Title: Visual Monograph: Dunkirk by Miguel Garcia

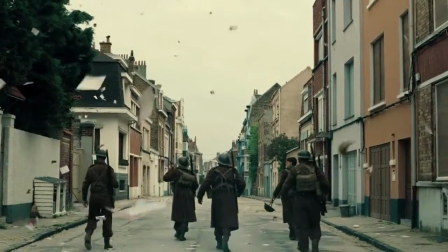[0:00]
Hey, how's it going, Professor Bolus? This is Miguel Garcia, and I'll be doing my visual monograph on Dunkirk.
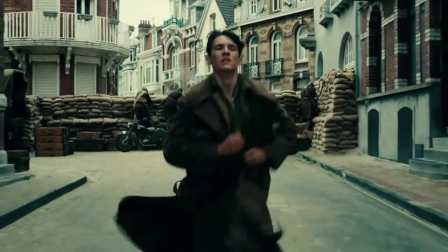[0:06]
Dunkirk is a 2017 war film written, produced, and directed by Christopher Nolan, based on the actual Dunkirk evacuation of the Second World War.
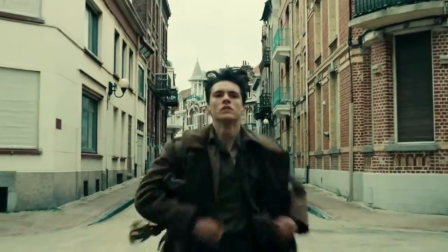[0:14]
In this video, I will break down how the film reflects aspects of its society and culture in which it was created,
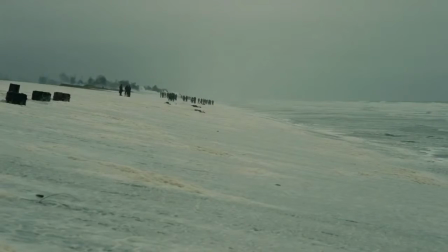[0:20]
and I'll also be examining the film's use of its fundamentals such as structure, cinematography, editing, production design, and sound.
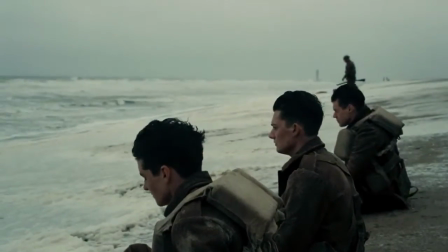[0:30]
I chose Dunkirk because I remembered while watching it in theaters, I became really curious in how a movie like this was made.
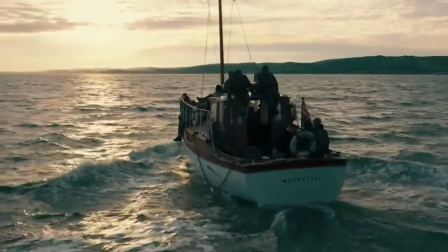[0:36]
I wanted to dive in and explore those fundamentals and see how this movie transpired.
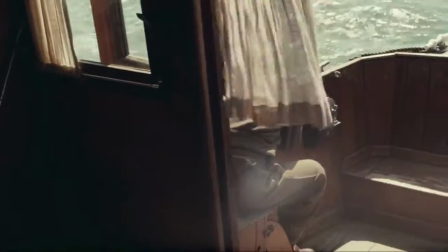[0:40]
It's hard to explain my infatuation with this film, but I just know when I was watching it, I thought, whatever the director was trying to do, it totally worked.
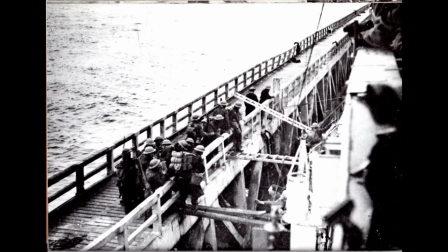[0:48]
The real-life Dunkirk evacuation took place May 26 to June 4th, 1940. The evacuation was a last-minute rescue of thousands of Allied soldiers, mainly British and French, who were trapped by Nazis near the beaches of Dunkirk, France.
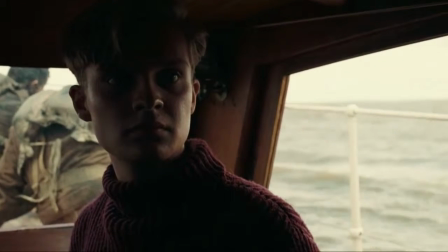[1:02]
At a time of desperation,
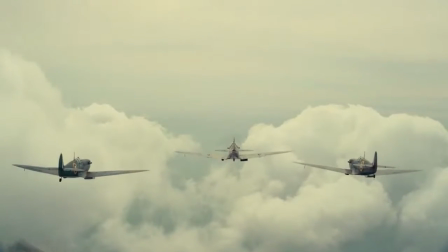[1:03]
many British civilians risked their own lives to aid the troops on the beach by setting sail on their own personal boats to transport the soldiers across the English Channel and back to Britain.
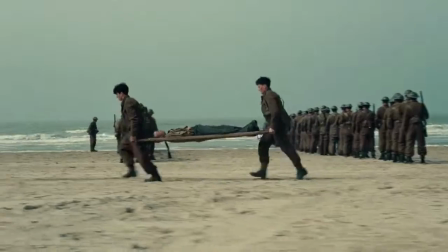[1:12]
This was a major achievement for the Allies, as it denied the opportunity for the German forces to defeat the British Army.
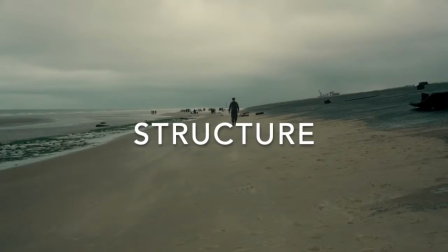[1:22]
In true epic proportions, the film's structure to tell the story from three different perspectives.
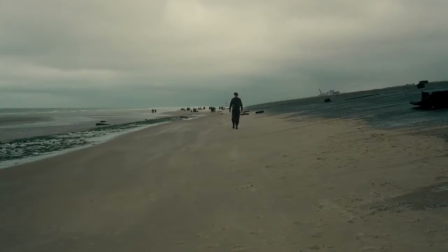[1:27]
A structure designed to present the battle's land, sea, and air dynamics.
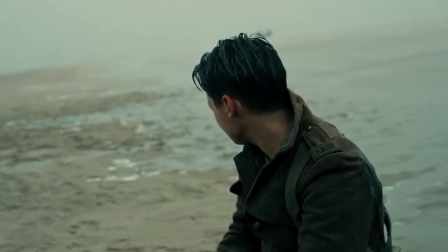[1:32]
The time periods each element consisted of were different, however, as it were in real life.
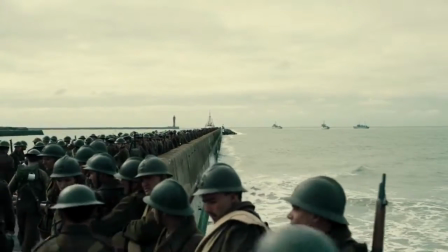[1:36]
Those stuck on the beach, where the mole was, sometimes waited up to a week to be rescued.
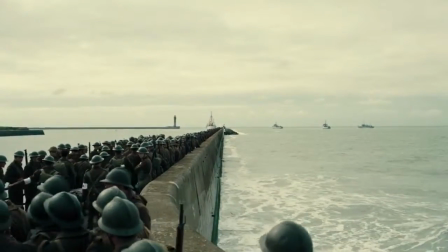[1:41]
It took a day for the boats to cross the English Channel, and in the air, find Dunkirk, the British Spitfires would carry just an hour worth of fuel.
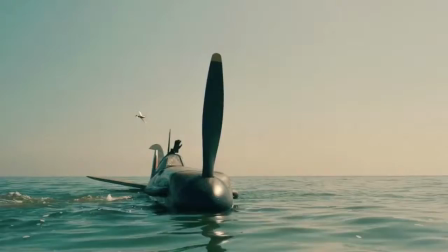[1:49]
The film cuts and goes back and forth to three different timelines for the majority of the film.
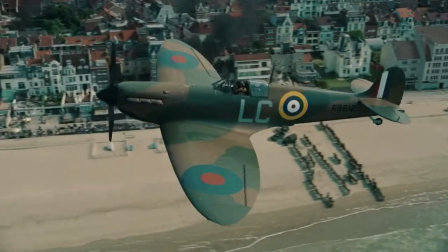[1:54]
We as the audience get to witness some events from multiple point of view, such as this scene where a boat carrying soldiers gets bombed.
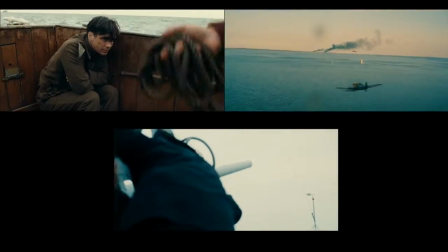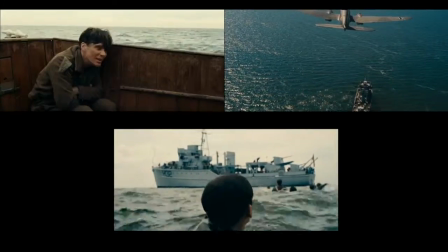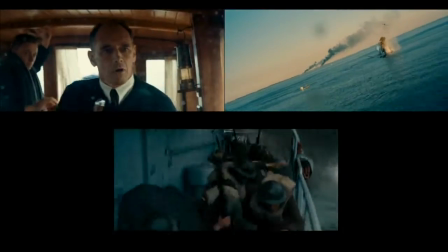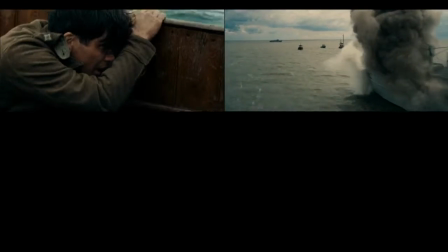[2:17]
Again, these scenes all take place at a different point of the film.
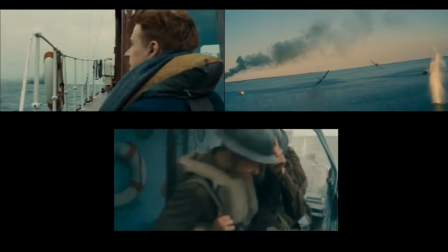[2:20]
With each particular cut, the focus shifts between different characters in their own timeline, who themselves make impactful decisions for the sake of survival or protection of others.
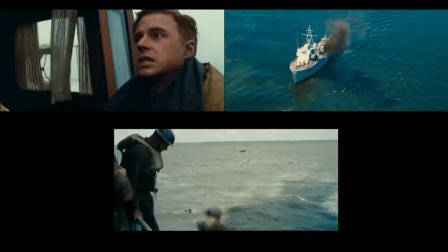[2:28]
That's why this film doesn't really have room for wasteful scenes. Everything that happens on screen matters greatly.
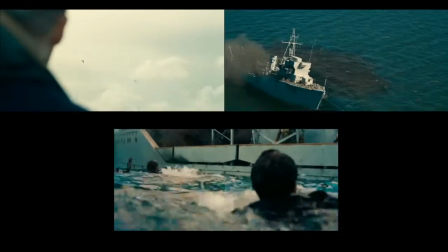[2:34]
In an interview about the film, Christopher Nolan explains, "It's all about point of view.
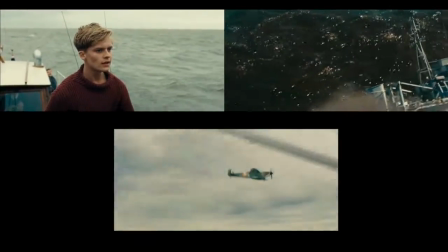[2:39]
I wanted to create a subjective experience for the audience." It's necessary to divide the point of view into three different strands.
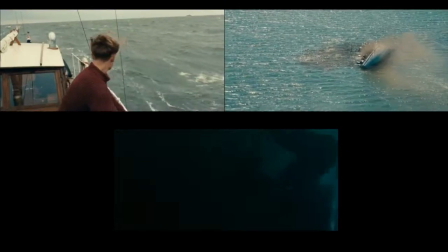[2:46]
So with each strand, you're telling the story intensively, subjectively, and you're really trying to only see and know what those characters would see and what they know.
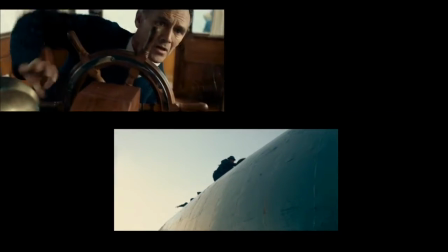[2:55]
Nolan purposely chose to only include the focal and foremost storylines of Dunkirk, leaving out any behind-the-curtains events, such as a perspective from a general's office,
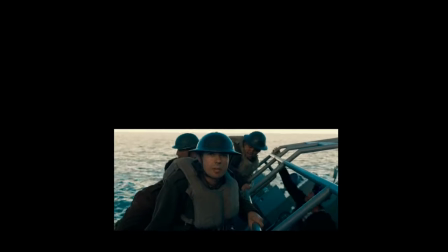[3:04]
where everyone's scrambling and looking at maps, and focuses on the first-hand responders and the valiant soldiers who build up a coherent picture of the larger events of Dunkirk.
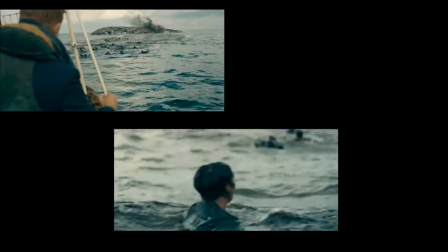[3:12]
It's not until the end of the film where all three timelines converge to what represents the boiling point of each timeline's cumulative chaos and journey.
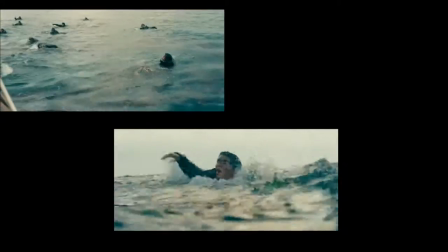[3:21]
This non-linear compression of time allowed the story to be compounded,
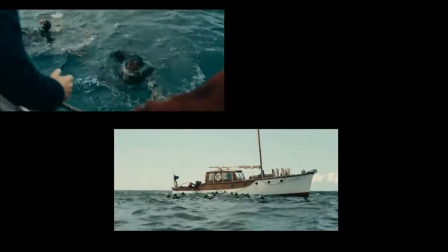[3:25]
intensifying the impact that each of the three story arcs had to produce the best possible movie experience.
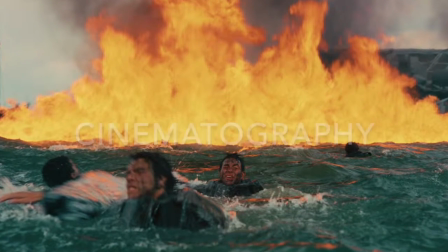[3:33]
When looking at Christopher Nolan's track record of aesthetically pleasing shots and mesmerizing cinematography and production design in films like Inception,
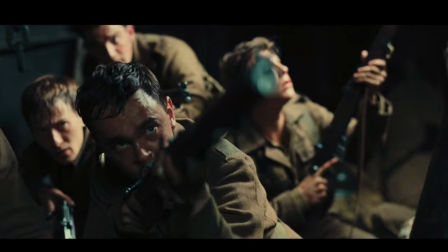[3:41]
The Dark Knight Rises, and Interstellar, it's difficult to imagine that he wouldn't pull out all the stops to ensure Dunkirk will become an all-time cinematography classic,
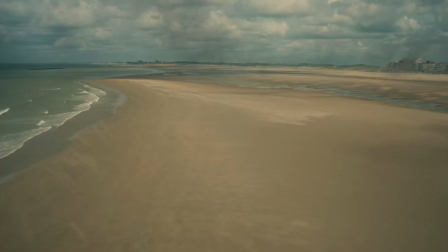[3:50]
especially since the film wasn't all that dialogue heavy. There wasn't a lot of talking, but the cinematography told the story.